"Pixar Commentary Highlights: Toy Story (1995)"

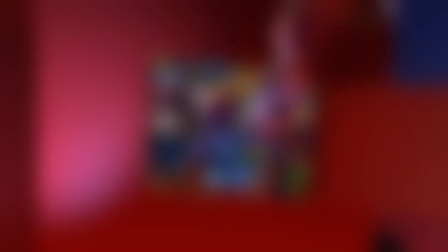[4:08]
And it's also completely unrealistic. The crane can hang on. To what a crane can really hang on to it.
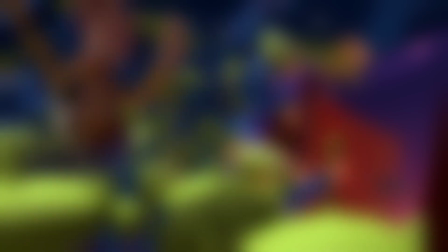[4:13]
But we said, we don't care. It's the movies. I think someone asked me about that and they said, this is an animated movie.
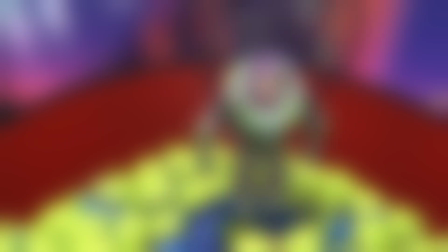[4:19]
We can do whatever we want.
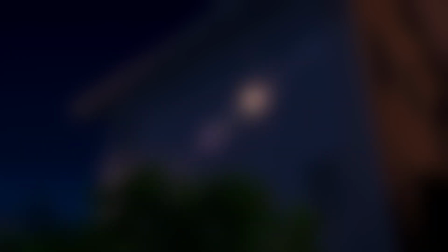[4:23]
Rex is still working at it. Right. Everybody else is moving up. Faithful Rex.
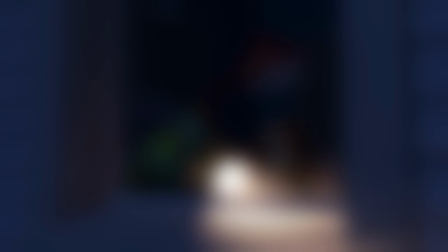[4:29]
You know, and I also love the fact that they know the cat. They know this neighborhood, Whiskers. They know, you know, get out of here.
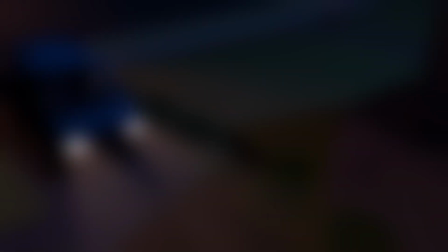[4:36]
Just like they know Scott. Right. Why doesn't mom see a flashlight coming out of her window?
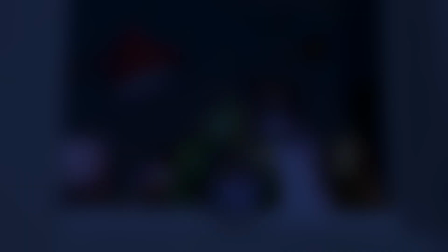[4:41]
Shhh. She was turning. Pay no attention to that man. So here we go right into the torture.
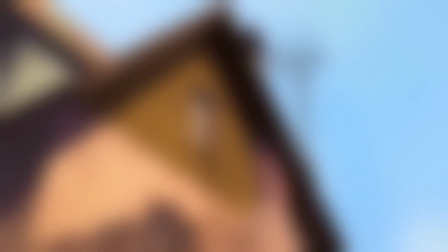[4:45]
Back into our Star Wars homage. Star Wars homage number 458.
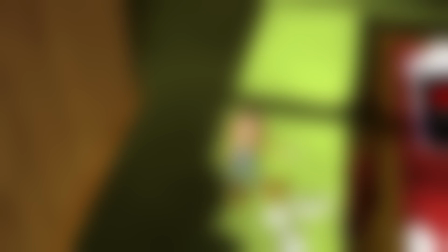[4:50]
Well, this is actually sort of in between Star Wars homage and that sort of Nazi interrogator from Raiders of the Lost Ark.
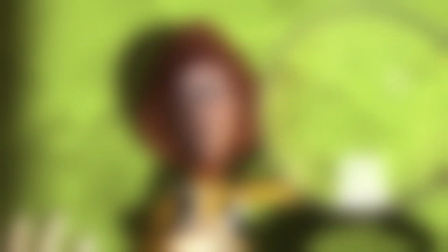[4:58]
That's right. We were down at Disney, and we were talking to Mike Gabriel, who's one of the directors of Pocahontas, and we were talking about all the things that we used to do with our toys as kids.
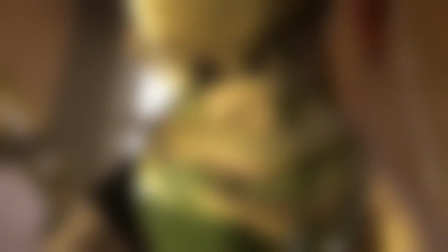[5:06]
And he said, when I was a kid, I used to burn things with a magnifying glass. You're going to have that in the film, aren't you?
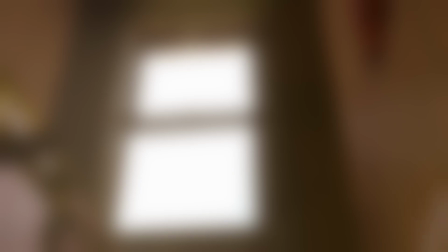[5:11]
And Andrew and I looked at each other and said, we are now. Who can be the most assaultive voice we can get?
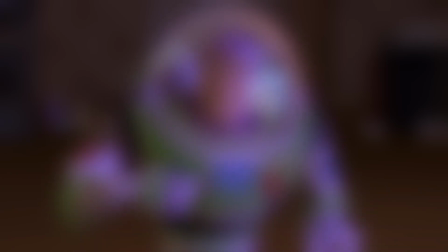[5:18]
We thought Penn Jillette of Penn and Teller, the great magician. He is so loud. And so we had him record it.
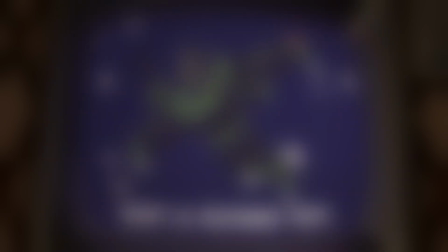[5:25]
It was incredible. He was so loud that they said in the lobby of the recording studio, they can hear him through the soundproof walls.
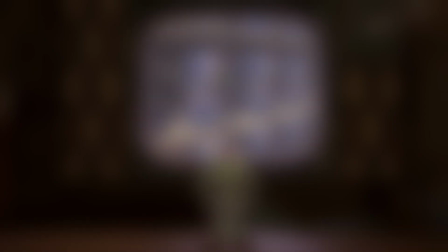[5:33]
Actually, we're here. Ralph, John, and I got to be the male chorus with him. Oh, that's right. Are you ready? One, two, three. Buzz Lightyear! I love this shot because it's like hitting the nail on the head as many times as you can.
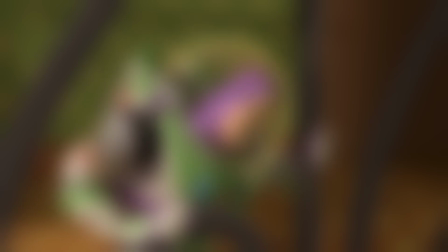[5:45]
I want to fly. So, okay, let's show an open window and let's show a bird flying.
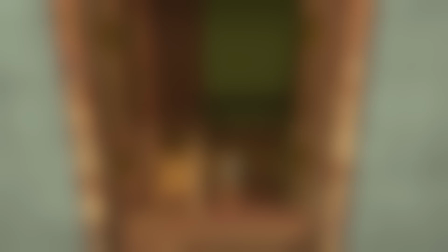[5:51]
And then Woody says, what does Woody say? You're a toy, you can't fly. It's like, okay, now let's have an airplane go by.
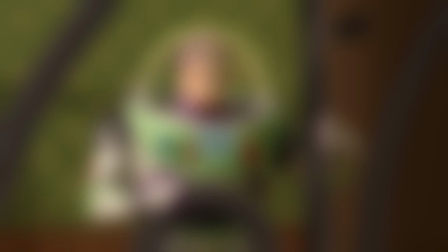[5:57]
Now let's have a balloon go past.
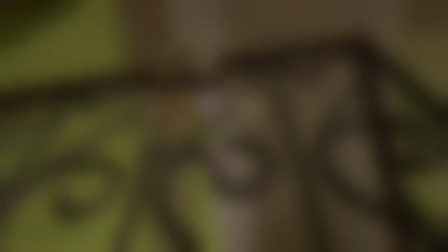[6:02]
Get it? Get it? Symbolism. He's the end of the bird. And you're a little, little guy in the world.
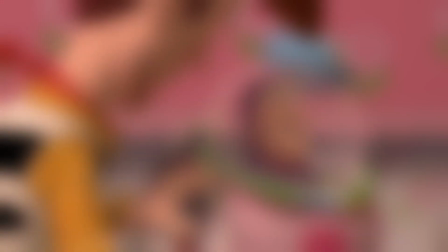[6:07]
Woody slaps Buzz, if you notice, with his own hand, which was inspired from commando we heard this yes it was we
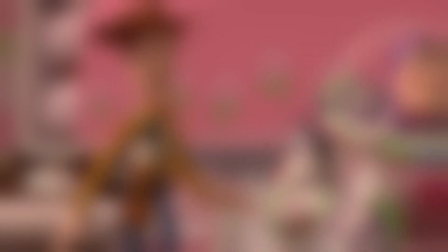[6:14]
heard about this story in the movie commando where he gets hidden in a shed and he's this whole army of south of you know american army is gonna like attack him and
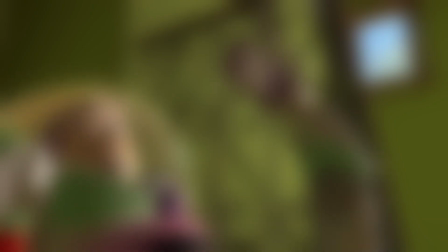[6:21]
he cuts off this guy's arm with a machete and he asked the director if he could like how about in the next take i pick up his arm and i smash it with his own fist
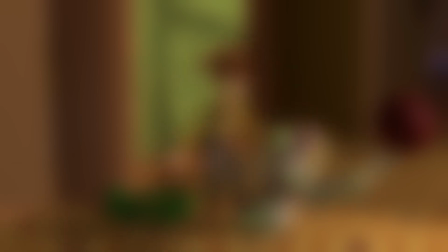[6:31]
and the director i think it's mctiernan or something just said i think he's going a little too far, Arnold. I just remember that we were doing this, like, yeah, we can do it.
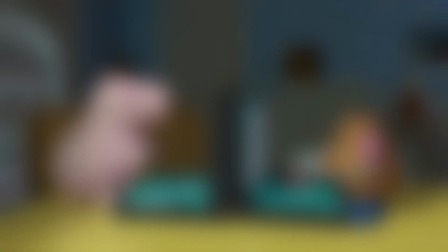[6:39]
Let's do this. This battleship sequence, I think, shows what the toys do when they're waiting for something more exciting to happen.
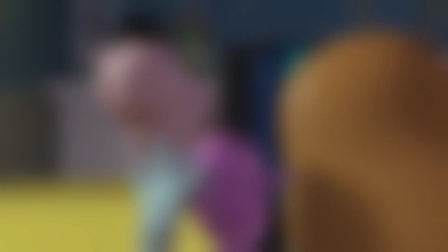[6:48]
Right. You know what I like about it is also it's strip battleship. That's right.
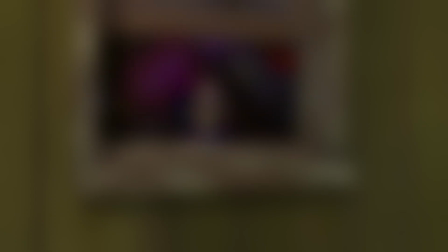[6:53]
You know, and he wants the nose. I want the nose. Give me the nose. He's already wearing the hat. But look how bad of a player.
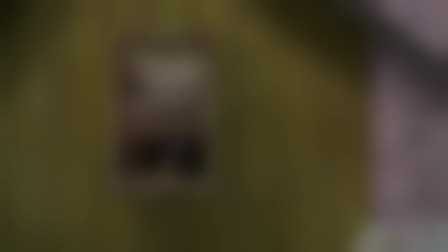[6:59]
So if you really look at it, he's covered the board with hits and just little squares where the boats are.
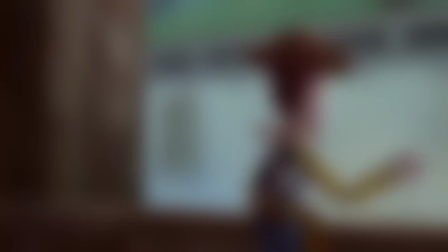[7:05]
He's missed everything but the boats. He's that stupid. He's that stupid.
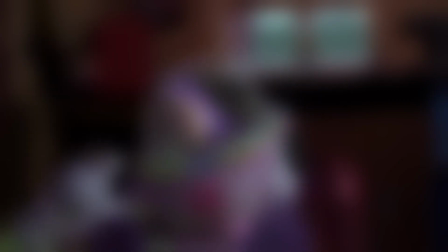[7:09]
And he grouped all of his ships together in exactly the same spot.
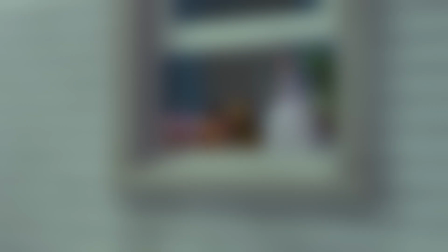[7:14]
So if you hit one, you got them all.
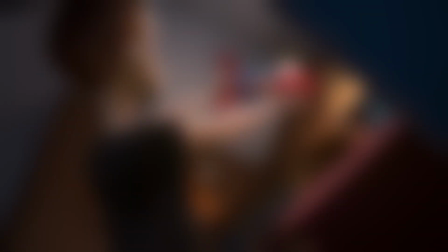[7:18]
We used to get a lot of weird logic police people going, it's like 5 or 6 o'clock, how did he get this box so late for the postal service?
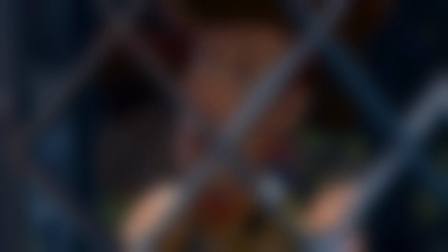[7:27]
Who delivers packages that late? We're like, I don't think people will notice.
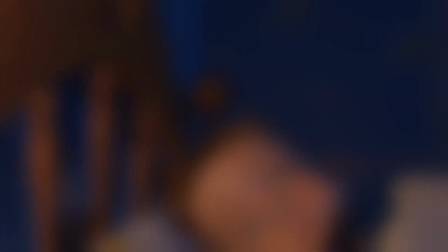[7:32]
Who cares? He just got home. Karen Kaiser, she has two sons, and she's such a great mom.
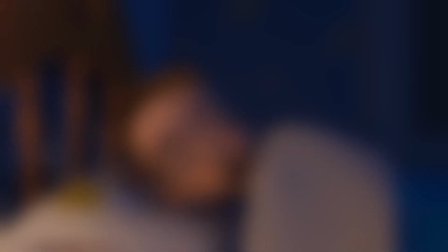[7:40]
And this is like,
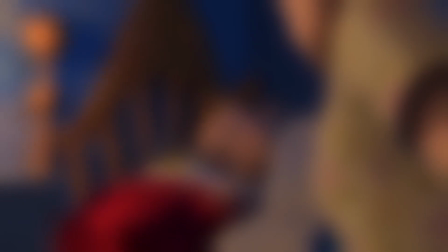[7:41]
she did such a great job with this scene because there's a real sensitive quality to the animation of both Andy and the mom.
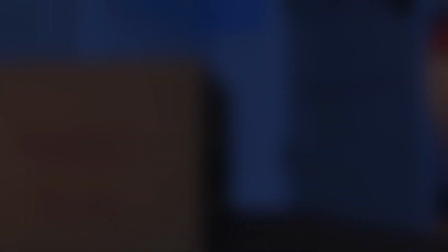[7:49]
Oh, it's just computer animation, John. What? It's not real? This is with computers?
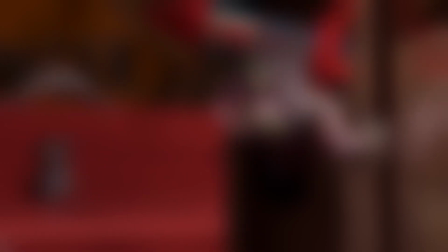[7:55]
Here comes the big cheat where Buzz is straight now, and there they keep going.
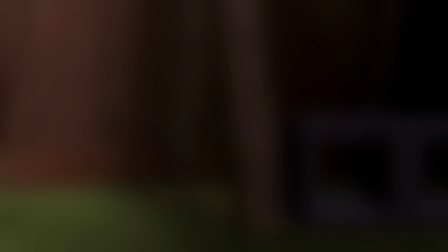[8:00]
They keep going. They're about three feet from the wall, but Buzz is still pushing. From off the wall, Buzz, go.
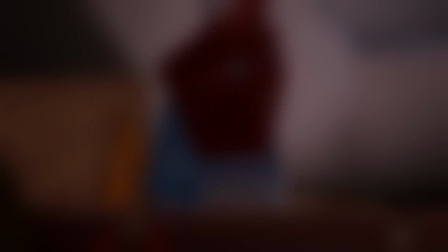[8:06]
You can do it. It's a movie. The hyper-extended version of Buzz Lightyear. Nobody knows this.
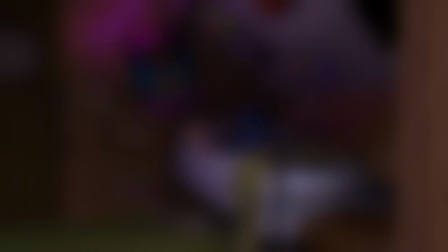[8:11]
Hopefully.
I want to ride the pony.
Another payback to all bullies for me.
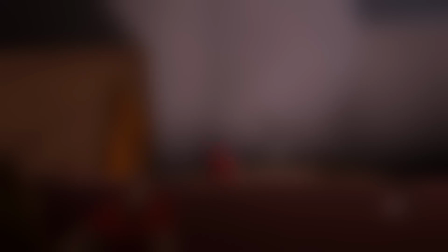[8:17]
I'm hoping they're all dreaming about ponies.
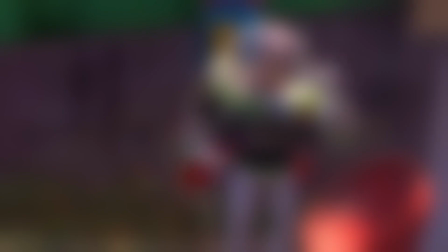[8:21]
and we always envision that Sid's dad is the kind of um it's the kind of uh consumer that the big hardware stores
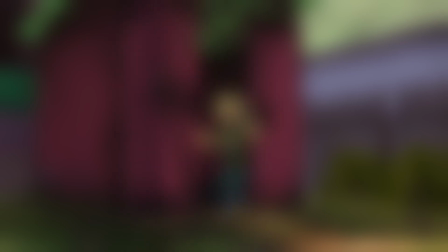[8:29]
prey on to where they get him into the home handyman the home handyman that never finishes any job and so he started putting in a sprinkler system in the backyard years
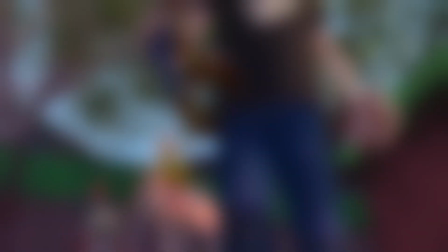[8:37]
ago years ago and he left the trenches out right and and everything's half done
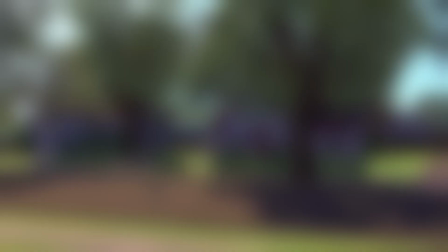[8:42]
now this this is the point where everybody in theater we knew everybody was most of the smart people were going they're
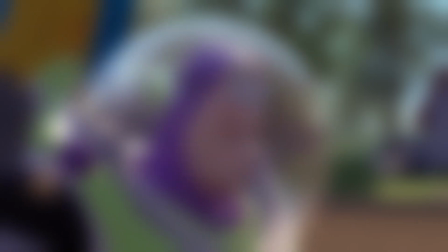[8:49]
They're going to light the rocket. I know it. They're going to light the rocket. Everybody's going to light the rocket. And we actually, you know, originally just had them light the rocket.
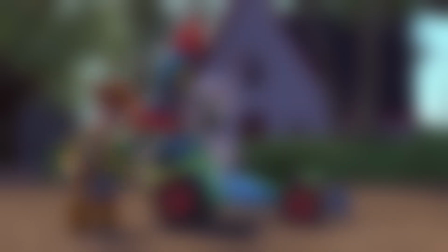[8:54]
Right. And it absolutely, you know, drove us crazy, the predictability of it.
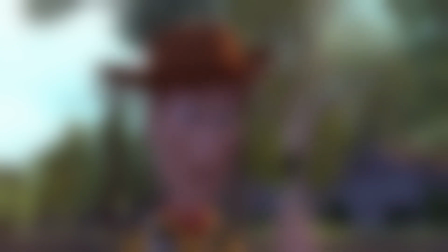[8:59]
So we said, let's just play into it. Right, right. Because we put one match, one rocket, one fuse, and one car.
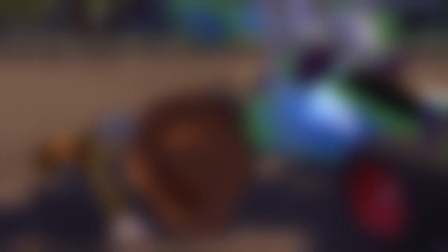[9:06]
One car. And the wonderful, like, moan that happens in the audience.
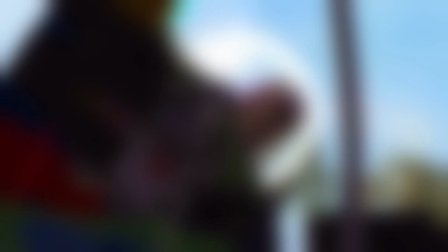[9:11]
It was the best response in the whole movie was that. We were so excited when we showed this for the first time with an audience.
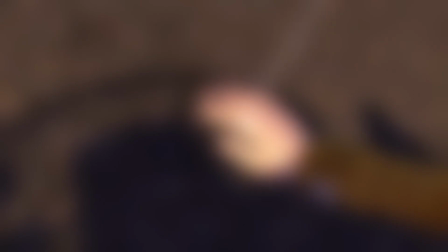[9:17]
They just went nuts. Definitely pulled it off. Because at this point in time, you would stop the movie and say, what happens next?
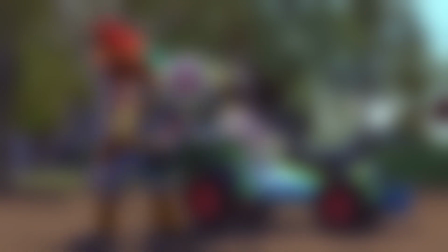[9:24]
And people wouldn't be able to tell. Ash was very frustrated with that scene.
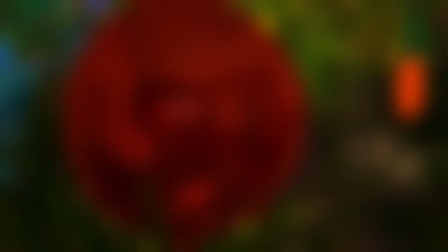[9:30]
He did a mock one of Andy picking up the tree and hitting mom over the head.
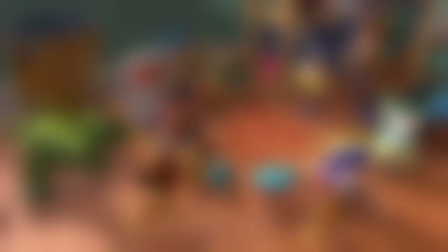[9:38] Frankincense, this is myrrh.
This is a vestige of an old, we had a karaoke guy.
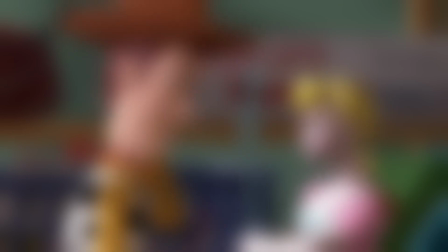[9:43]
Karaoke Christmas party. Yeah, they had a pop-up Christmas book with a tree up, and then Buzz was actually singing karaoke using Mr. Spell to read off.
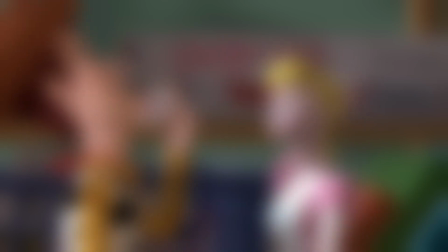[9:52]
Oh, the weather outside is bright. I don't know why that got cut, because it's actually pretty funny.
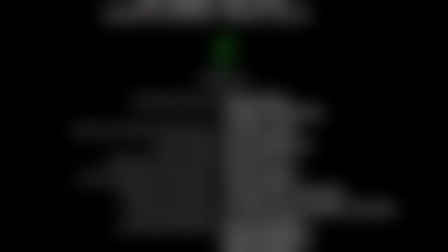[9:59]
It's funny. We were a really small group of people that made it, and we're all predominantly pretty young.
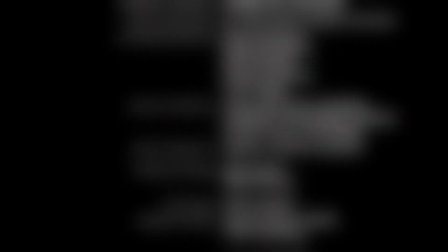[10:05]
And somebody compared us once to sort of the guys at NASA that put the man on the moon.
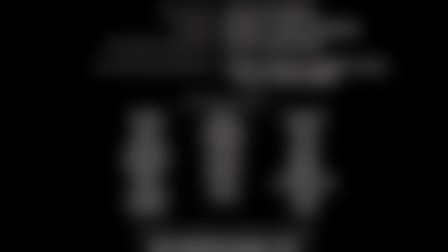[10:09]
It's like we were all too young and stupid to realize what we were doing is impossible. and from story all the way to technically making this movie and I'm glad
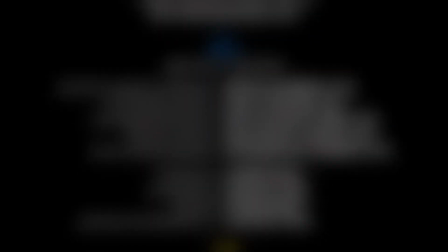[10:18]
we were young and ignorant and stupid because we didn't let that stop us.
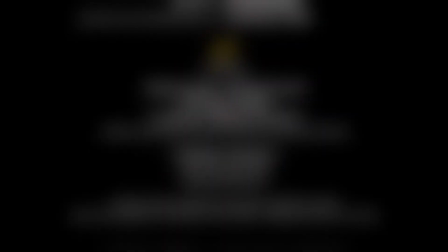[10:23]
Knowing what we know now, we'd never want to do it again. It's impossible. Kids, don't try this at home.
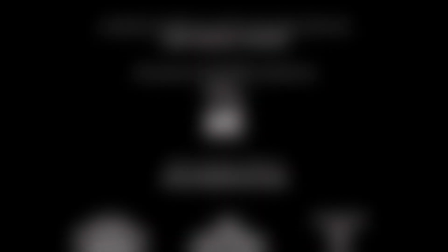[10:30]
I always tell people that it's like, you know, we just made what we thought was fun that we'd like to watch ourselves.
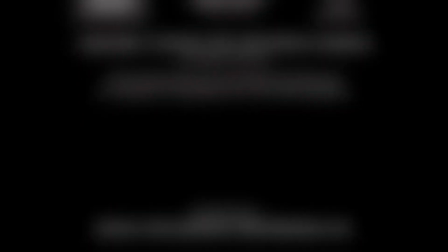[10:36]
We just made it for ourselves. Yeah, we did. I mean, that's why there's so many, like, homages to every great movie that we've ever loved.
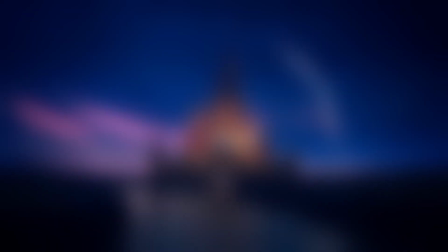[10:44]
And so unabashedly put them in. Yeah. But even more importantly, you know, we were all, we've all worked together for a long time,
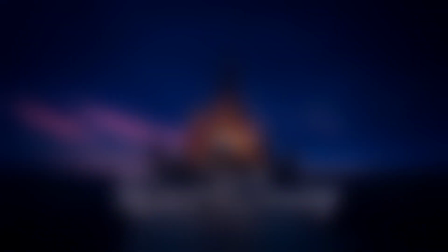[10:50]
certainly the core group that started this film, and we all were possessed with the same dream that we wanted to realize.
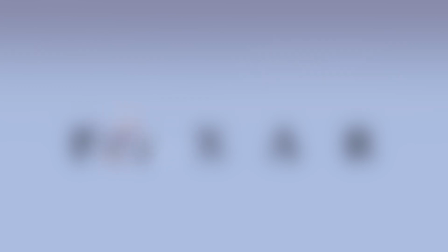[10:55]
And I think it was holding that dream in front of us the whole time that we were making the film is what kept it going and what allowed us to be crazy enough to put all the time and effort into it and allowed us to succeed at it.
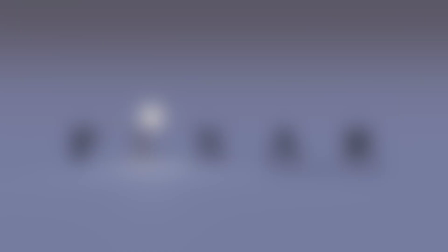[11:07]
I love you, man. Thank you.